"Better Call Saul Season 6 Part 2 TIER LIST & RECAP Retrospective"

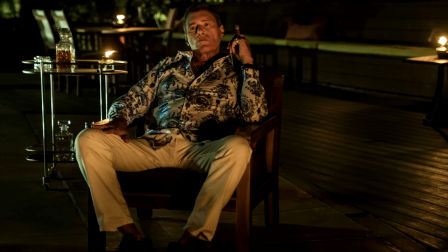45:03 Although Eladio is usually dismissed as stupid, this implication implies that Eladio isn't really as stupid as he initially puts on.
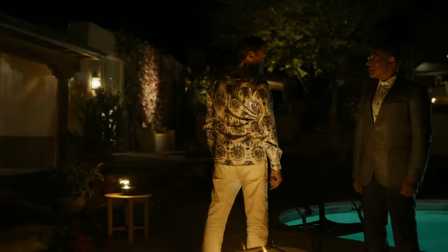45:10 Granted, it is foolish to allow Gus to continue working for him considering their eventual fate during Breaking Bad, but I still like how this scene gives layers to Eladio's character that we didn't previously know that he had.
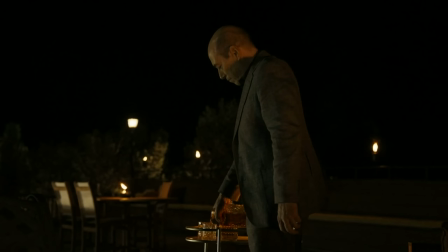45:21 As Eladio leaves, Bolsa goes to pour himself a drink in relief for the situation turning out in his favor, but doesn't even consider pouring Gus a drink too.
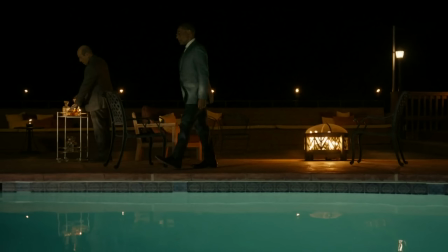45:28 This just goes to show how Bolsa thinks of himself more highly than he does Gus, still considering Gus as his underling since he is Gus's middleman to the cartel.
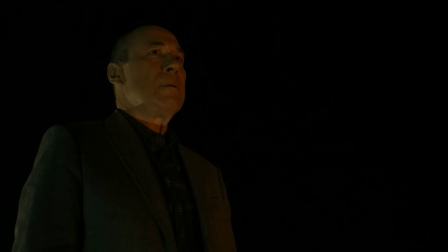45:36 Even though Bolsa is relieved that Eladio sided with Gus, it's not because he cares about Gus's well-being, but it's because Gus being a good earner reflects positively upon himself,
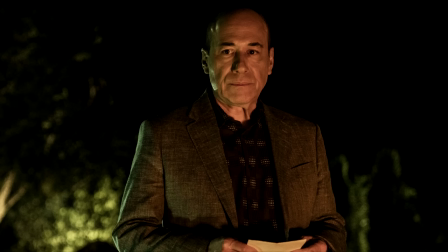45:45 fueling the reason why Bolsa constantly takes Gus's side and wants Gus to work things out with the Salamancas and the cartel.
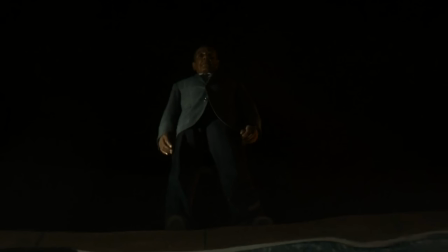45:52 The scene ends with a shot of Gus looking down toward Eladio's pool,
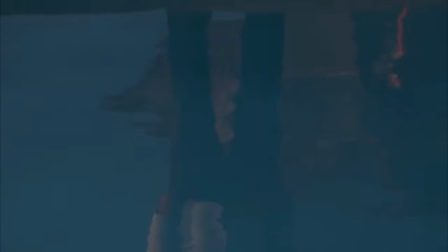45:55 which parallels as the shot of Gus doing the same thing in Breaking Bad episode 410 when Gus exacts his revenge on Eladio and the cartel.
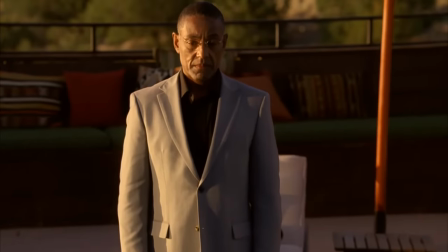46:03 This shot implies that this is the exact moment that Gus started creating his plan to take out the cartel that we eventually see in Breaking Bad 410.
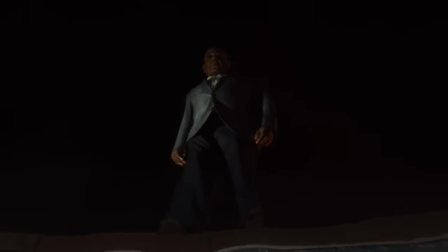46:09 Since now that the threat of Lalo has been taken care of, Gus can continue his long-term plan of taking out Eladio and the cartel,
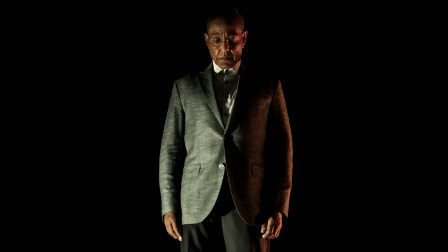46:16 not only getting revenge against them for killing his former partner Max, but also in order to cut them out and become his own boss, which Lalo even called him out for in the previous episode.
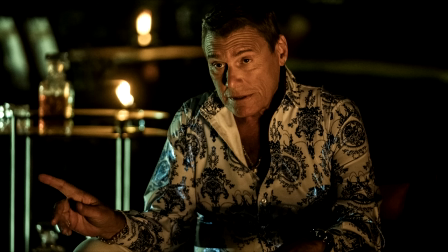46:24 This just proves that although Eladio isn't as stupid as we all thought, he still is foolish for siding with Gus and keeping him alive and employed just due to Gus being a big earner for him.
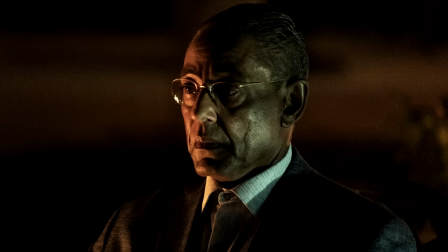46:33 As I mentioned, as Eladio walked away, he told Gus that a little bit of hate in his eyes was okay as long as Gus didn't forget that he was his boss, but then Gus immediately walks towards the pool and defies this by plotting to take out Eladio.
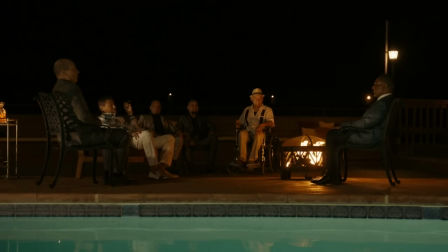46:45 This is also the final scene in the show for everyone at this meeting aside from Gus, along with this being Gus's final episode in the show as well, but there's still a few more scenes to go, which we'll get into right now.
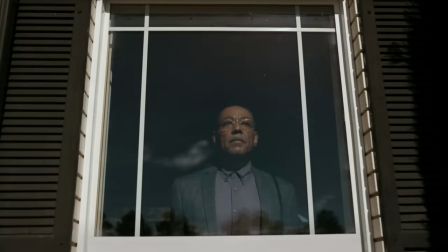46:55 So as Gus returns home, he opens up all of his windows to imply that he can finally let his guard down and breathe now that Lalo is dead, and the cartel won't be coming after him for it.
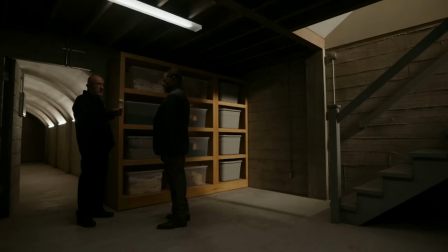47:03 Gus goes to his basement to meet Mike at the secret tunnel to his safe house, and Mike gives him a bottle of pills left for him by the doctor for the quote, off chance that Gus returned alive, once again implying how serious the meeting with Eladia was, because if Eladia sided with Hector, Gus would have surely been killed.
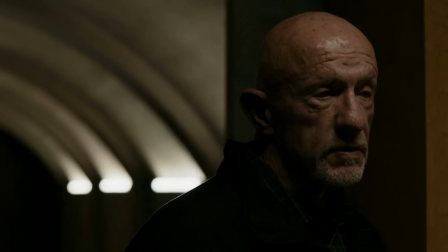47:20 Mike informs Gus that Jimmy and Kim played their part of the cover-up story perfectly, even when it came to speaking to the police, and that their cover-up story for Howard has worked.
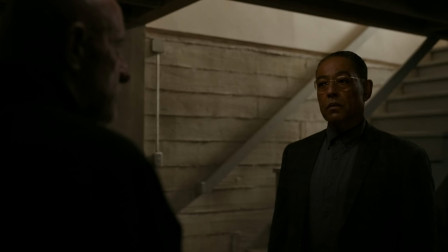47:29 Gus instantly orders Mike to find a new crew to finish the Superlab construction project, and they go their separate ways,
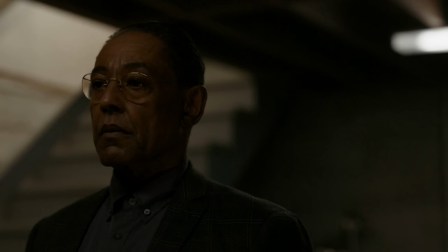47:35 with Mike returning to the safe house as Gus returns upstairs, marking the final scene of Mike and Gus together in the show.
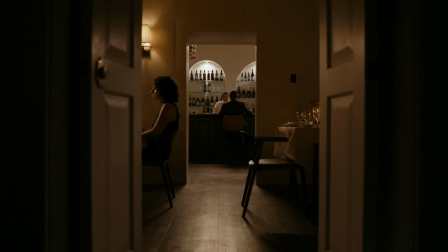47:42 And then right afterwards is Gus's final scene of the show, which includes him relaxing for a short moment at a bar-slash-lounge that he must have used to regular at.
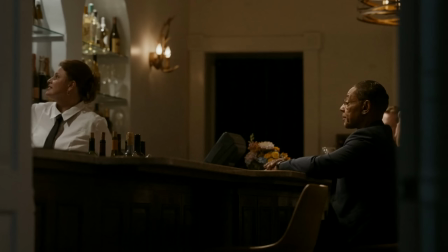47:51 Now, although this scene is like six minutes long, which is a long time to show Gus calmly sitting at a bar during one of the final episodes of Better Call Saul, it's a short time considering this is truly the only time that we've ever seen Gus try to unwind and enjoy the elegancy
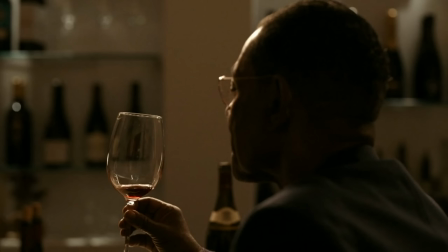48:04 of a normal life's pastime. Since this is the fifth final episode of the show, many viewers wondered what the heck we were doing watching Gus at this bar for so long, feeling like it was wasting screen time for one of the final episodes, all of the fact that many viewers didn't really understand the point of this entire scene in the first place.
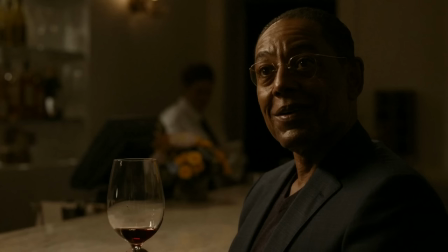48:20 Although I kind of just stayed neutral towards this scene when I first saw it, every time I've watched it since I've grown more and more appreciation for it.
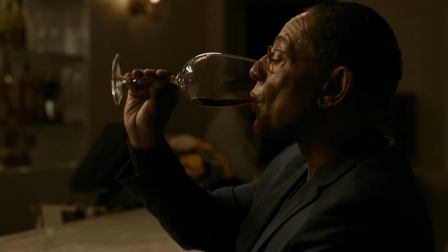48:27 Although this is technically the fifth final episode, when you look at 609 through the lens that I've been talking about about it being an epilogue to the penultimate and final episodes of 607 and 608, you truly start accepting and understanding why 609 slows us down in this way.
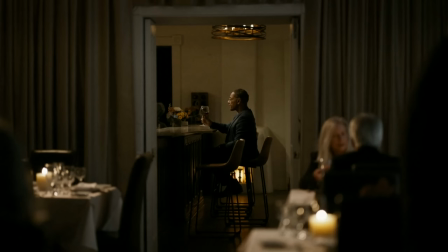48:41 At the time of this scene airing, we didn't know it yet, but since 609 is the final episode in the 2004 era, this was actually Gus' final scene in the entire show, along with a send-off for his character in general, setting himself up to go on the trajectory that he does during Breaking Bad.
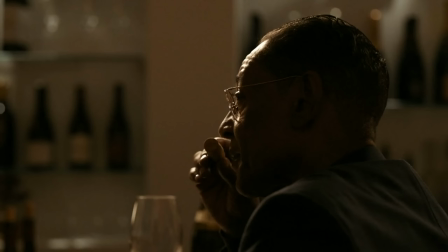48:56 This scene essentially boils down to Gus finally feeling like he can enjoy himself for a moment now that the threat of Lalo and the cartel is gone,
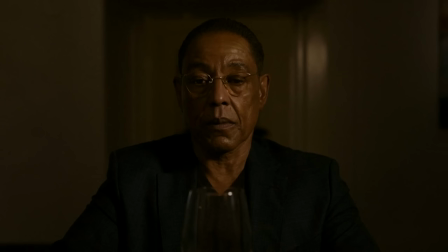49:02 but it's tragic in a way as he doesn't allow himself to enjoy this moment for long.